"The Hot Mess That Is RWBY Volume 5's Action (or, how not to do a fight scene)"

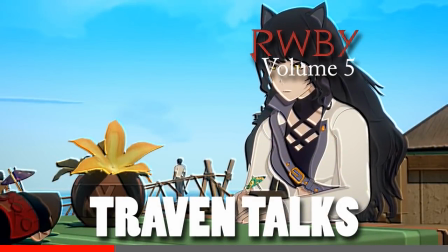Have you ever met someone and thought to yourself, they are the personification of this word?
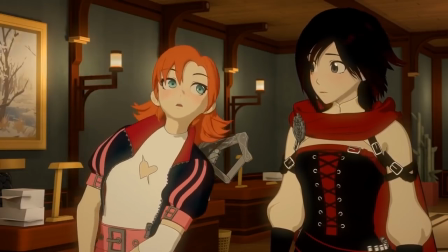Uh... Okay, well... So, is this not going at all like anyone thought it would?
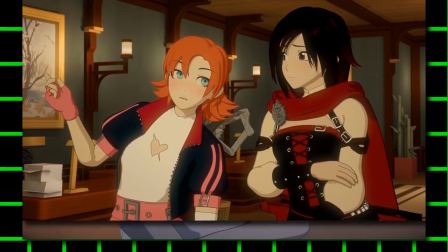Much has been said about the faults of RWBY's latest seasons, from its poor pacing to its janky dialogue to its meandering plot,
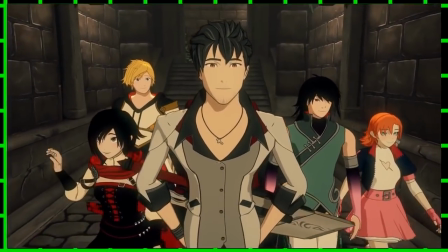but what has been especially frustrating for me is the way the show has been handling its action. and the surprising lack of it.
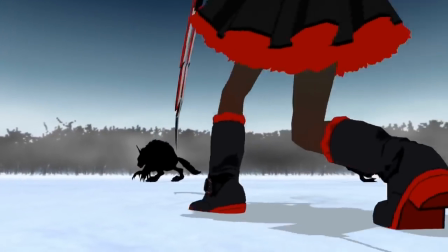RWBY is a series that had become well regarded because of its impressive fight scenes, but now,
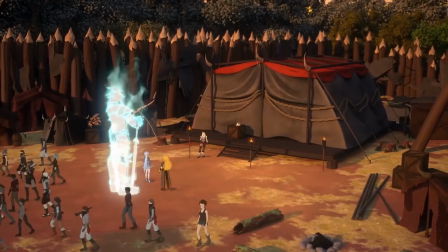it almost seems scared to put one together, and when it does, they often feel stiff, lifeless, and ultimately pointless.
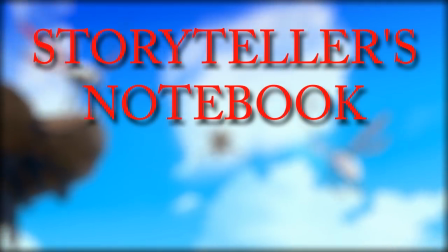And it's why, in this episode of The Storyteller's Notebook, a series in which I analyze various storytelling techniques from various creators and various mediums,
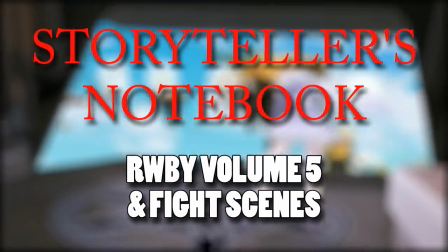I want to talk about RWBY Volume 5, and what can be learned from its action, and more specifically, its fight scenes.
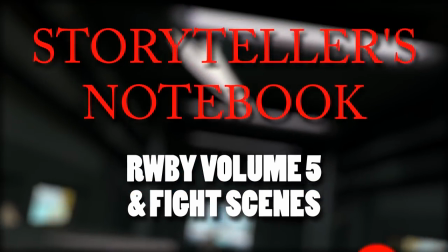And yes, spoilers ahead.
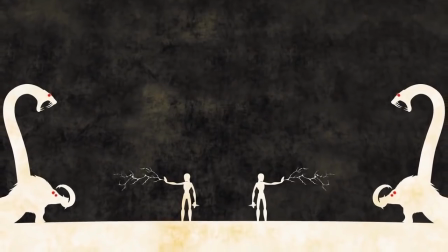For those who may not know, RWBY is an original web series set in the world of Revenant, where trained warriors known as Huntsmen and Huntresses protect the world from horrifying creatures known as Grimm,
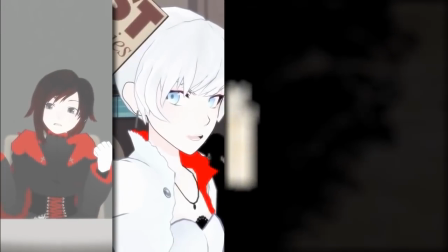and follows the journey of four teenage girls, Ruby Rose, Weiss Schnee, Blake Belladonna, and Yang Zhao Long as they train to become Huntresses.
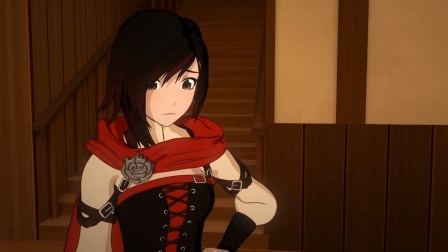Though initially having a positive reception, for the last two seasons, it suffered quite a lot of criticism, and it's easy to see where the show has gone wrong, especially in regards to its action.
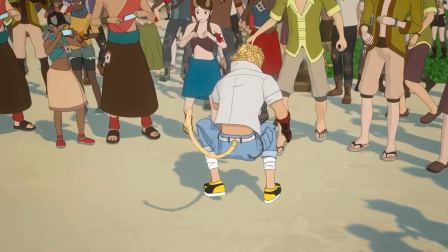The fights in RWBY Volume 5 simply black any kind of energy. The characters are stiff and static,
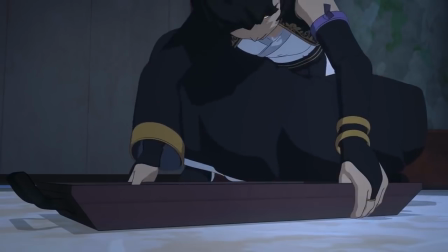whether it be Blake's mother standing in the middle of a shootout and slowly picking up a tray to block the bullets of the raiders assaulting her home,
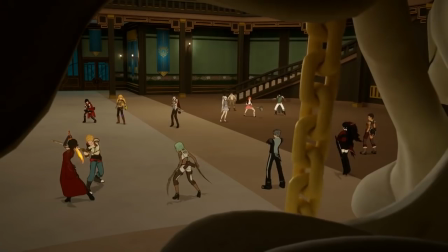or the way everyone literally just downs around awkwardly and does nothing as Jean attacks Cinder, or the way Ruby limply swings her scythe around to block Emerald's bullets.
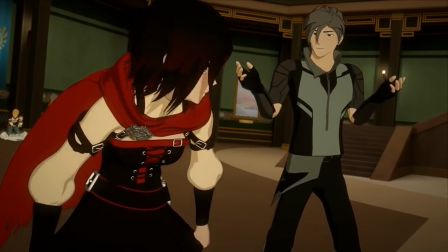There are even a surprising number of noticeably long pauses in the fights that could easily be used to throw in a lucky punch.
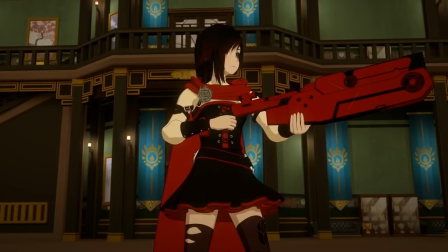The action lacks any sort of speed or kinetic energy, making it a chore to watch and dragging us as the viewer out of the experience.
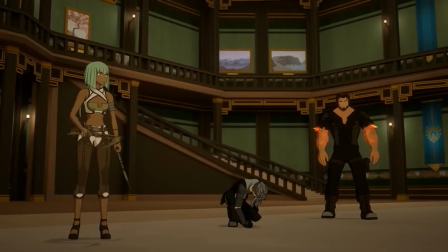This problem is only exacerbated by the way the action has a tendency to grind to a halt for the sake of exposition.
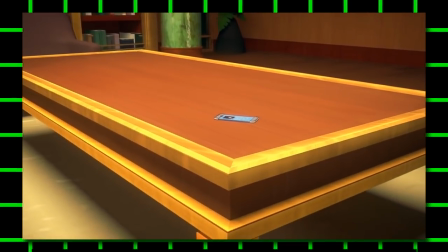For example, the raid on the Belladonna Manor is stretched across three episodes, starting at the end of Episode 8,
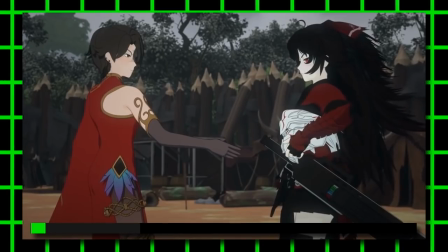and then going to a ten minute scene showing how Raven has decided to work with Cinder and Salem in Episode 9,
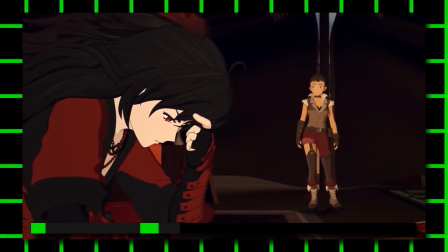then returning to the raid, then returning to Raven being concerned about their deal and Oscar telling Crow that Ospin wants to talk to him,
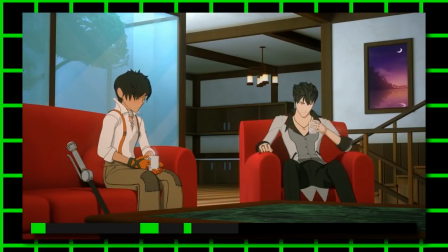then back to the raid, then it goes to the next episode, which starts with Crow and Ospin discussing their worries about their mission and some potential complications with it,
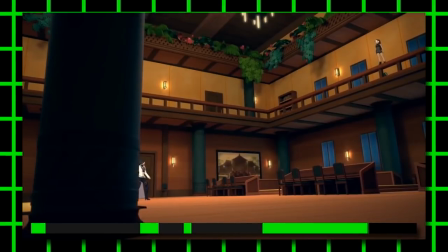and then shows Raven intimidating Lionheart, and then finally returns to the raid for the rest of the episode.
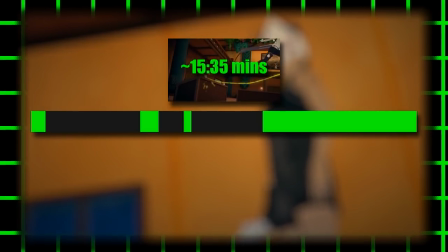As you can see, what could have easily been thrown into a single episode is dragged across three and intercut with long, monotonous conversations and monologues that go on forever.
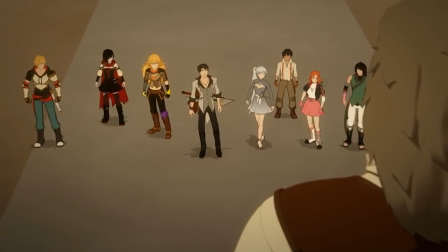The final droop battle in Haven Academy in the last four episodes is just as bad,
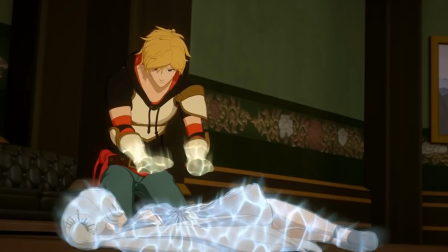interrupting the action with moments of melodrama that stop it dead in its tracks, and many parts where the characters stop fighting to explain how another character's power works,
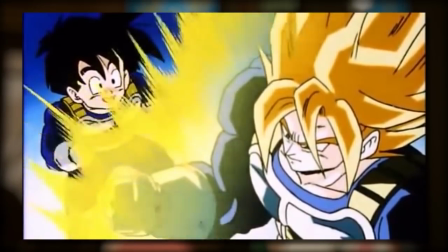and how dangerous they are. You thought Dragon Ball Z was bad? Oh! It's still the worst, but this comes pretty close.
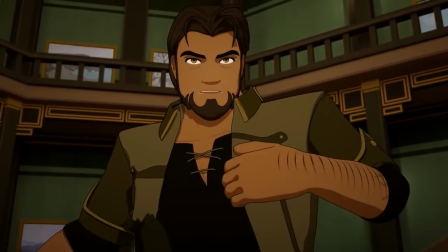These constant breaks kill any sense of tension the fight might have been building,
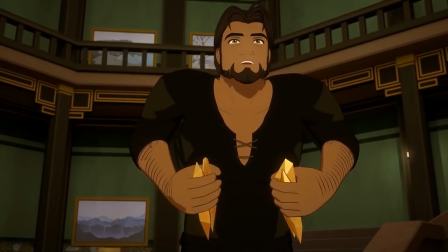and while admittedly this is less of a problem when the season is washed all at once, when shown through weekly installments as the series originally was,
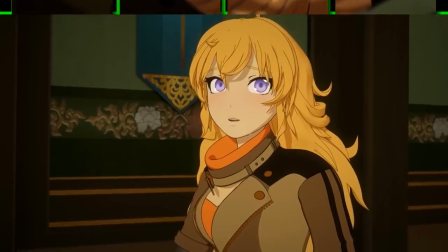the irregular pacing becomes all the more frustrating to sit through. All these interruptions make it difficult for us to fully invest ourselves in these fights, if not the season as a whole.
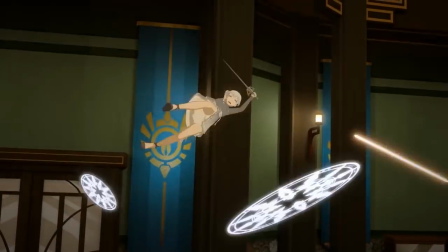And that's without taking the visual inconsistencies into account.
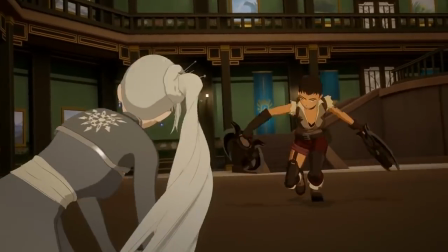Characters randomly appear in different positions and poses than they were in just a few moments beforehand or even in the previous shot,
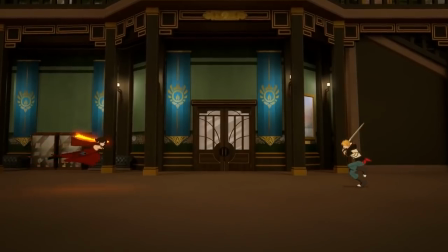moving from the wall to the middle of the hall or going from flying through the air to standing completely upright in a split second.
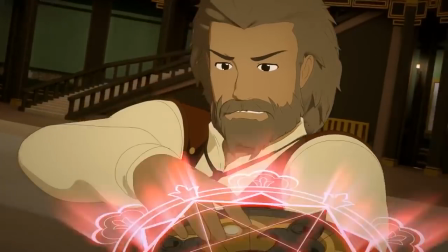They even break the 180 degree rule, one of the most basic rules of film. Because of this, the action becomes difficult to follow properly and leaves a feeling like a visual mess.
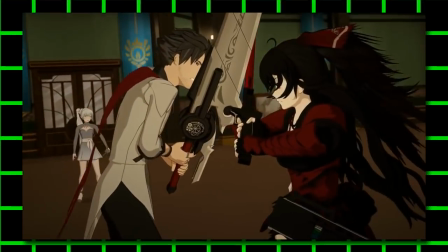Now, this is where I would probably end the video, by summarizing what RWBY Vol.
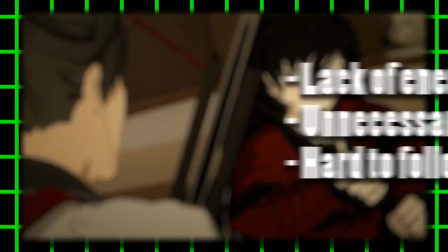5 does wrong with its fights, specifically their lack of energy, the unnecessary breaks scattered throughout them,
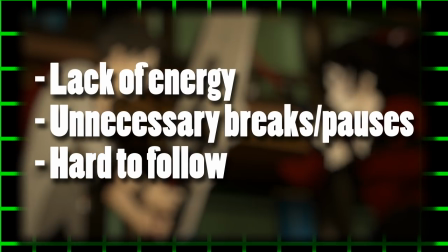and the hard to follow visuals, and advising you to simply do the opposite to make a good fight scene,
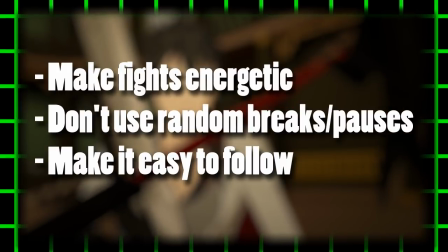by making your fights feel fast and kinetic, by not filling them with random pauses and ensuring that their action is easy to follow,
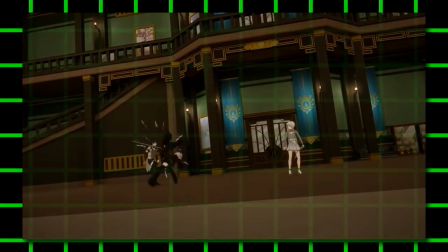and end off the video by saying how RWBY Volume 5's action is a complete shitshow, just like the rest of the season. That's what I would do, if it were true.
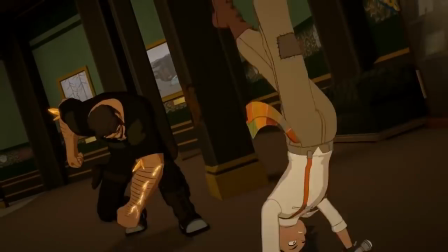But the problem is, there are some genuinely good fight scenes in Volume 5, ones where every impact has weight to it, that get me invested and keep me guessing.
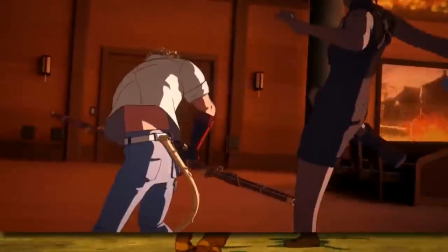Yang's fight with the bandits in Episode 4 is fast, furious and brutal. Son's encounter with Illya in Episode 10 is short, sweet and to the point, and Raven's final battle with Cinder,
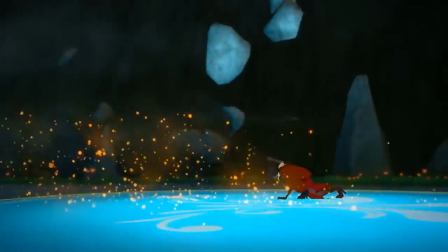though in retrospect quite over the top, was nonetheless a fight more engaging than anything else the finale has to offer,
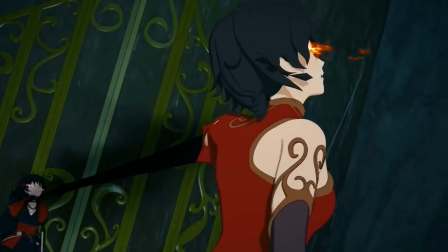as two of the most powerful characters in the show duke it out in a complex battle of mind and matter.
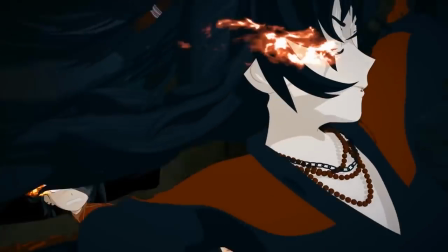Each of these fights are not only well choreographed, but also well directed, with the camera effortlessly guiding our eyes through the flow of combat.
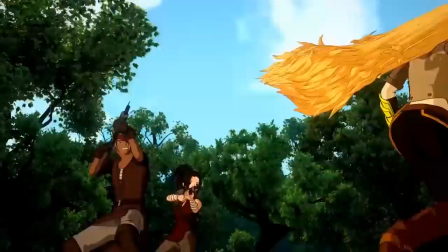Volume 5's action may come across as lackluster most of the time, but when it's good, it's fucking amazing.
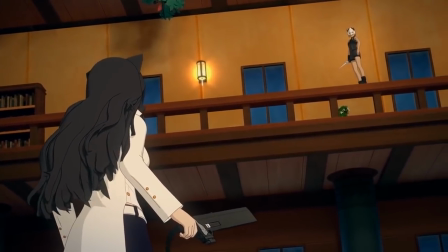This is especially evident in my personal favourite fight of the season, the duel between Blake and Ilya in Episode 10.
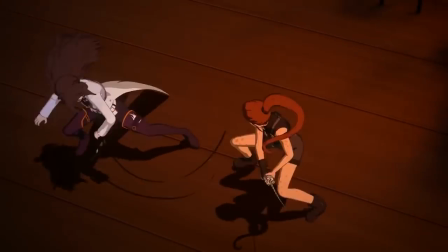As with the other examples, it's well directed and choreographed, giving us a clear understanding of the action and making said action feel fast and energetic,
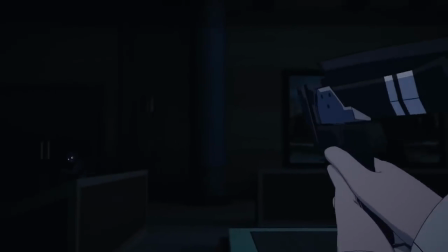but alongside that, there's an ever creeping sense of tension about it, a feeling that leaves you genuinely unsure about who's going to win. However, it does suffer from a few problems, with the dialogue dragging on the pacing at times, and some moments just being nonsensical.
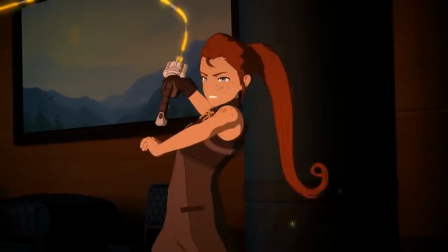She's right there, take the shot! But for me, what gives this fight its strength is what it represents.
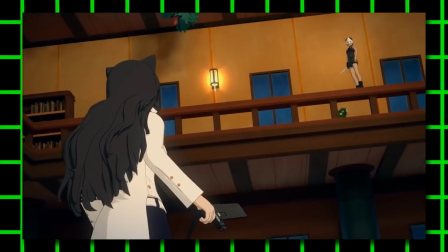For the whole season, Blake and Ilya have been at odds because of their differing views on the White Fang, an organization hellbent on overthrowing mankind for what it did to defawn us.
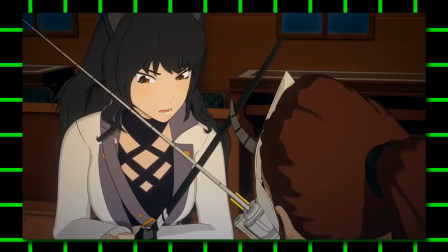And in this fight, we see those two perspectives come into conflict. Blake seeing them as terrorists, and Ilya seeing them as revolutionaries.
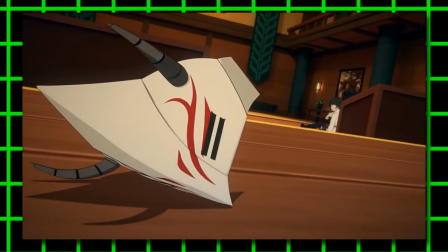During the fight, Ilya's mask gets knocked off, a representation of Blake unmasking the damage that the White Fang has done.
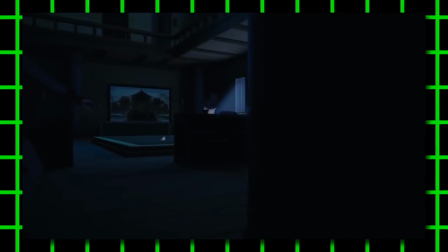But rather than confront said issues, Ilya turns off the lights, letting her both sneak around unnoticed and symbolically ignore Blake's arguments by staying in the dark.
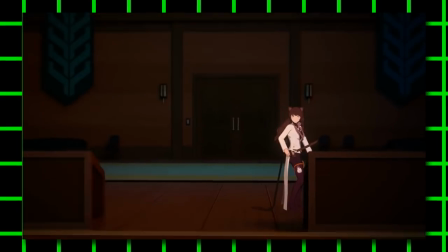In response, Blake lights the room on fire, shining a light on Ilya and her flawed logic and forcing her to confront the many issues with the way the White Fang has been run.
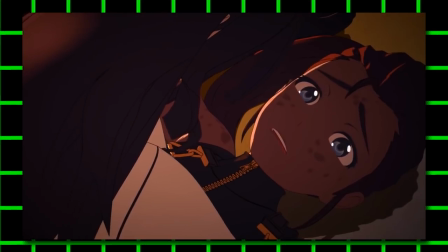And in the end, without any way to deflect or ignore it, Ilya breaks down, realizing that Blake has a point.
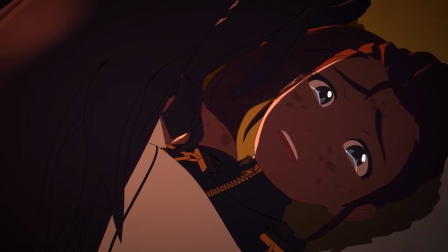This fight isn't just a fight, it's a conversation.
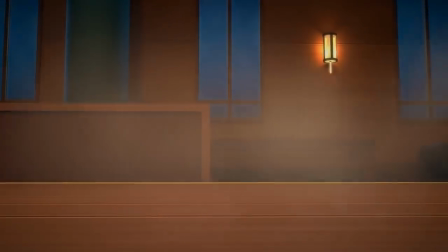Blake and Ilya are debating, trading arguments about their differing perspectives, as represented by the flow of combat,
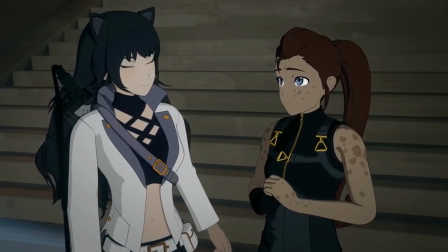on the White Fang, and eventually reach a conclusion that not only pushes the story forward, but also helps them grow as characters.
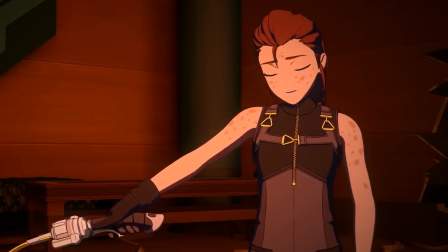Or it does for Ilya, at least. This fight has both physical and emotional weight to it, and to me, that's what makes it so great.
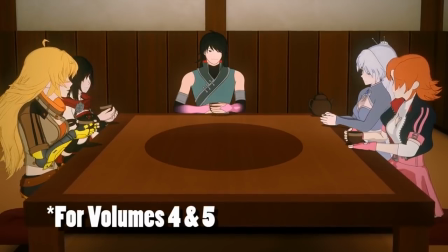It's also what makes it so frustrating, to see how poorly the rest of the show in general has been handled. because it's clear that the creators behind RWBY know what they're doing.
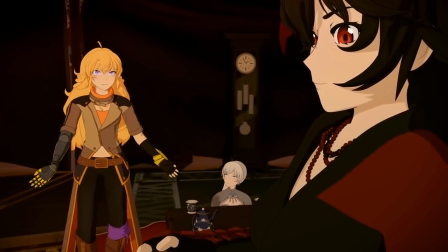But, rather than rant and rave about the wasted potential the series has and the many ways it could have been done better, I want to focus on what can be learned from RWBY Volume 5,
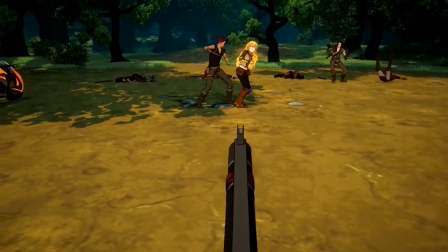specifically, its fight scenes. A good fight is full of energy and tension, where every impact has weight to it, they keep us engaged and keep us guessing.
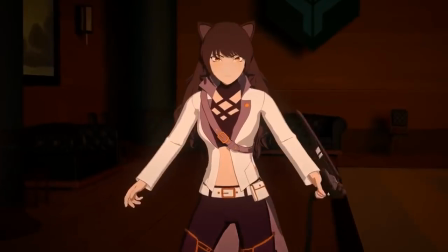But, a great fight is one that's more than just a fight, they are, in essence, conversations.
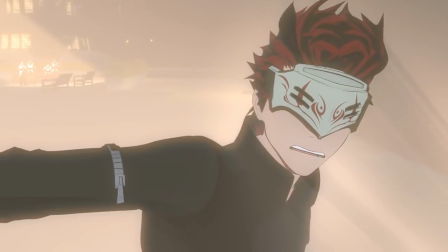Ones that challenge a character on an emotional level and force them to grow as a result. ones whose conflicts resonate with the core themes and ideas of this story.
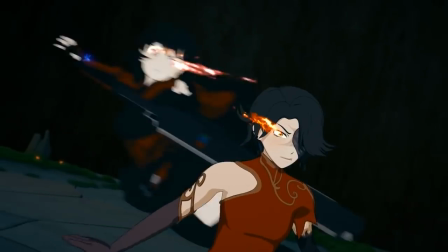It's something that can be hard to pull off, but when done right, a good fight scene is a work of art. And yeah, those are my thoughts. Let me know what yous think, if yous agree, disagree, how yous felt about RWBY vol.
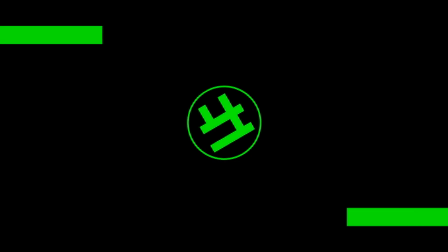5, what your favorite fight scenes are, etc, and thanks for watching!
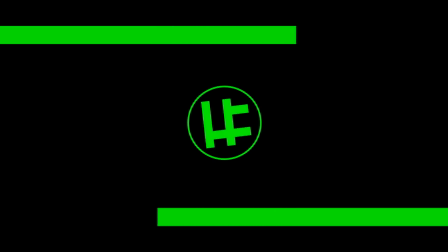If yous enjoyed this and wanna see more, check out my last video where I talk about EuroCamp and why its laid back nature makes it so fun to watch. Or, check out the last episode of The Storyteller's Notebook where I break down Celeste's themes and find out what it has to say. And don't forget to like, comment, share, and of course, subscribe to Come Fly With Me. You can also follow me on Twitter for updates about this channel and other stuff, and hopefully, I'll see yous later.